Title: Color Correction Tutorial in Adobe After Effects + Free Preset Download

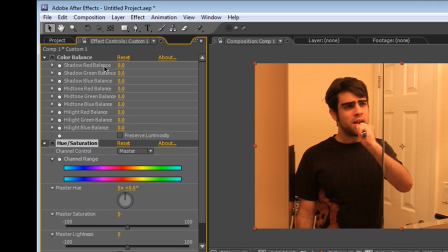(4:07)
So the first thing I did was I took the shadow red balance, and I brought that down, and I brought it down to about 58,
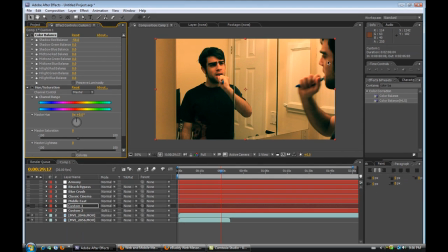(4:17)
and that kind of took out some of the red shadows out of the image.
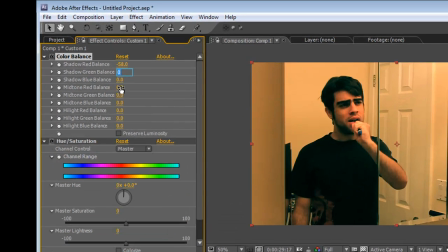(4:22)
Now next, I wanted to put some either green or blue shadows into the footage, but I chose to go with blue.
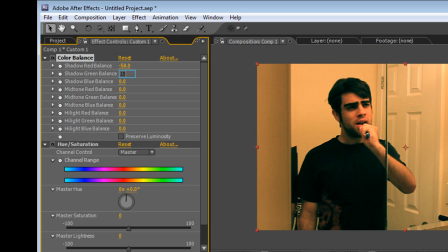(4:30)
And I put in about positive 15 in here. Okay, and the next thing I did, the mid-tone reds, I brought those down by about 10.
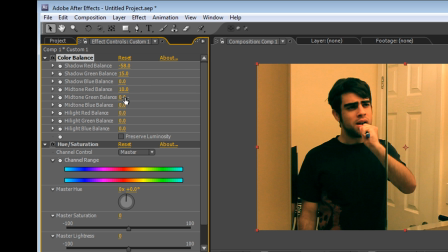(4:46)
And then I put up my mid-tone blues by 56. to bring in some blue color. And the last thing is taking away the highlight red,
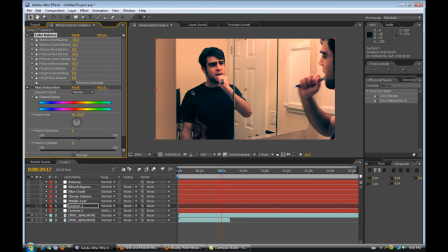(5:01)
because the highlight red is the shiniest of the reds in the entire image. So you really want to take those away.
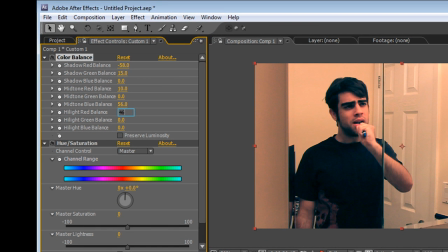(5:10)
So the highlight reds I brought down for about 46, I believe, minus 46. And preserve luminosity, make sure you do that, because that kind of equalizes the image out a little bit.
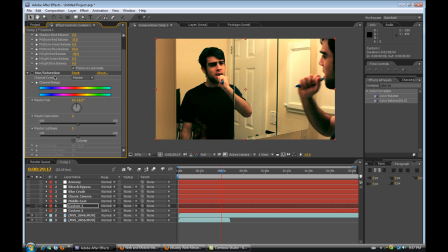(5:28)
And the last thing I did was just a simple hue and saturation. There was still a little too much saturation in the picture, so I just brought that down to about a negative 46. And voila, this is the end result of this custom one, the first custom one.
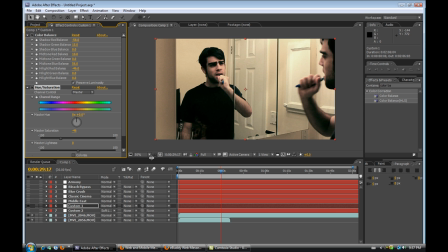(5:47)
Now, obviously, for whatever your footage may look like, these specific settings that I showed you aren't going to necessarily give you the look that you're looking for. But however, it's just to give you an idea of what kind of things you should think about when doing color correction.
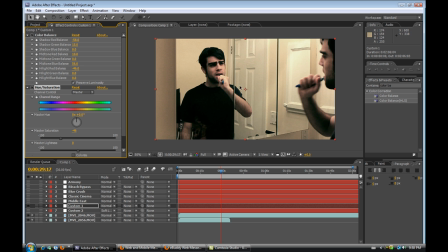(6:05)
For me, the case was that it was very warm and very red and yellowish. So the main idea was to take out the reds from the footage, as seen with
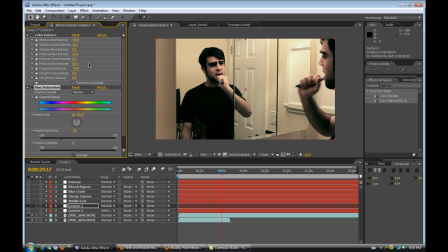(6:21)
the red shadow balance and the highlight red balance. I took those out and pumped in a little bit more of more cold color swatches, blue and green. And the hue and saturation is self-explanatory. You know, use at your own discretion. If you're looking for a more saturated look, you know, keep it at zero and maybe pump it up.
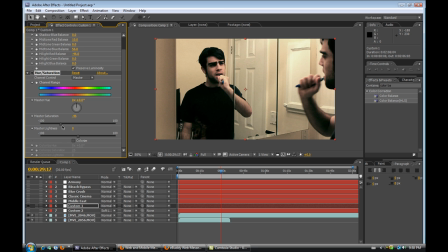(6:40)
Or if you're looking for darker noir cold look, you know, you bring down your saturation.
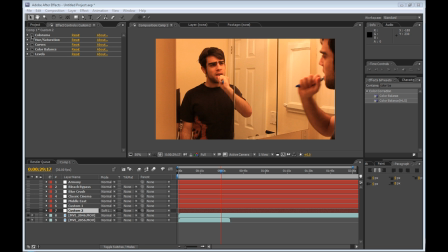(6:50)
So the last one I did is a little bit more complicated than the first one, and requires a couple more adjustments than just the two that were before. And I tried using some different stuff.
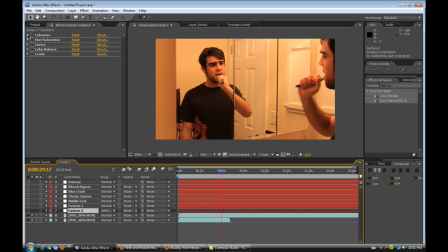(7:05)
So the first thing I chose was Colorama, and the way that Colorama works natively,
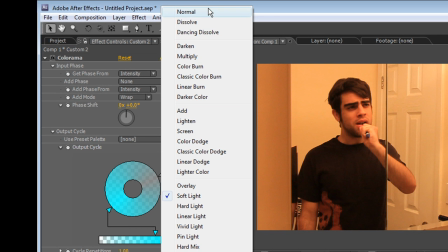(7:16)
if your adjustment layer is just normal,
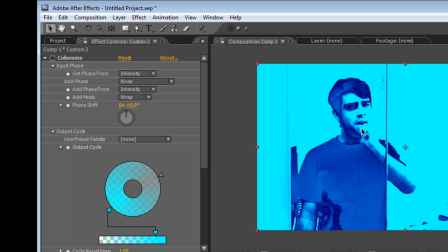(7:19)
when you have Colorama added on, it's going to give you a really, really weird but cool effect. Depending, you know, if this is like something that you would be going for, then, you know, by all means, add some sort of color correction like this.
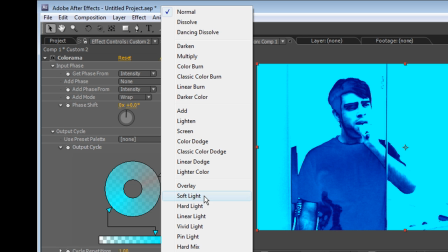(7:31)
But otherwise, the best way I found to give it, instead of giving it this look, it was using soft light,
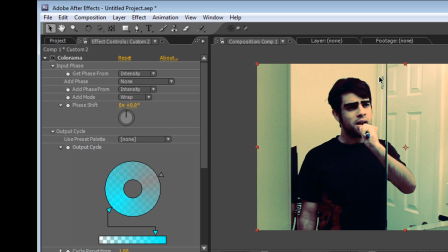(7:41)
which gives you this look. This is more going back to the Transformers look, kind of blue, but you still got some more colors in there.
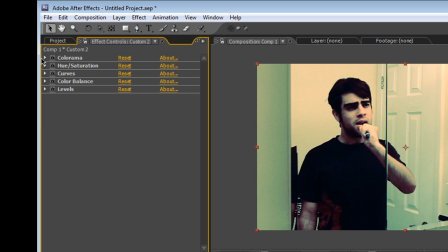(7:51)
So anyways, the way I did this one, the first thing, obviously, as I said already, was Colorama.
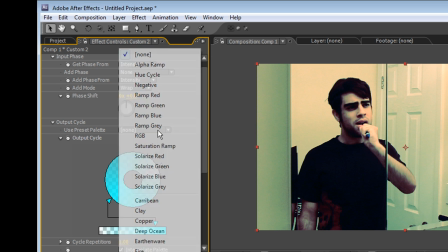(7:57)
And I just went in here and used one of the presets. And the presets that I used was
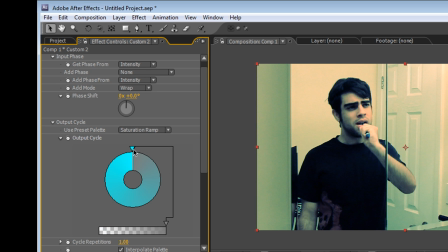(8:06)
Saturation Ramp right here. And I just moved these around a little bit.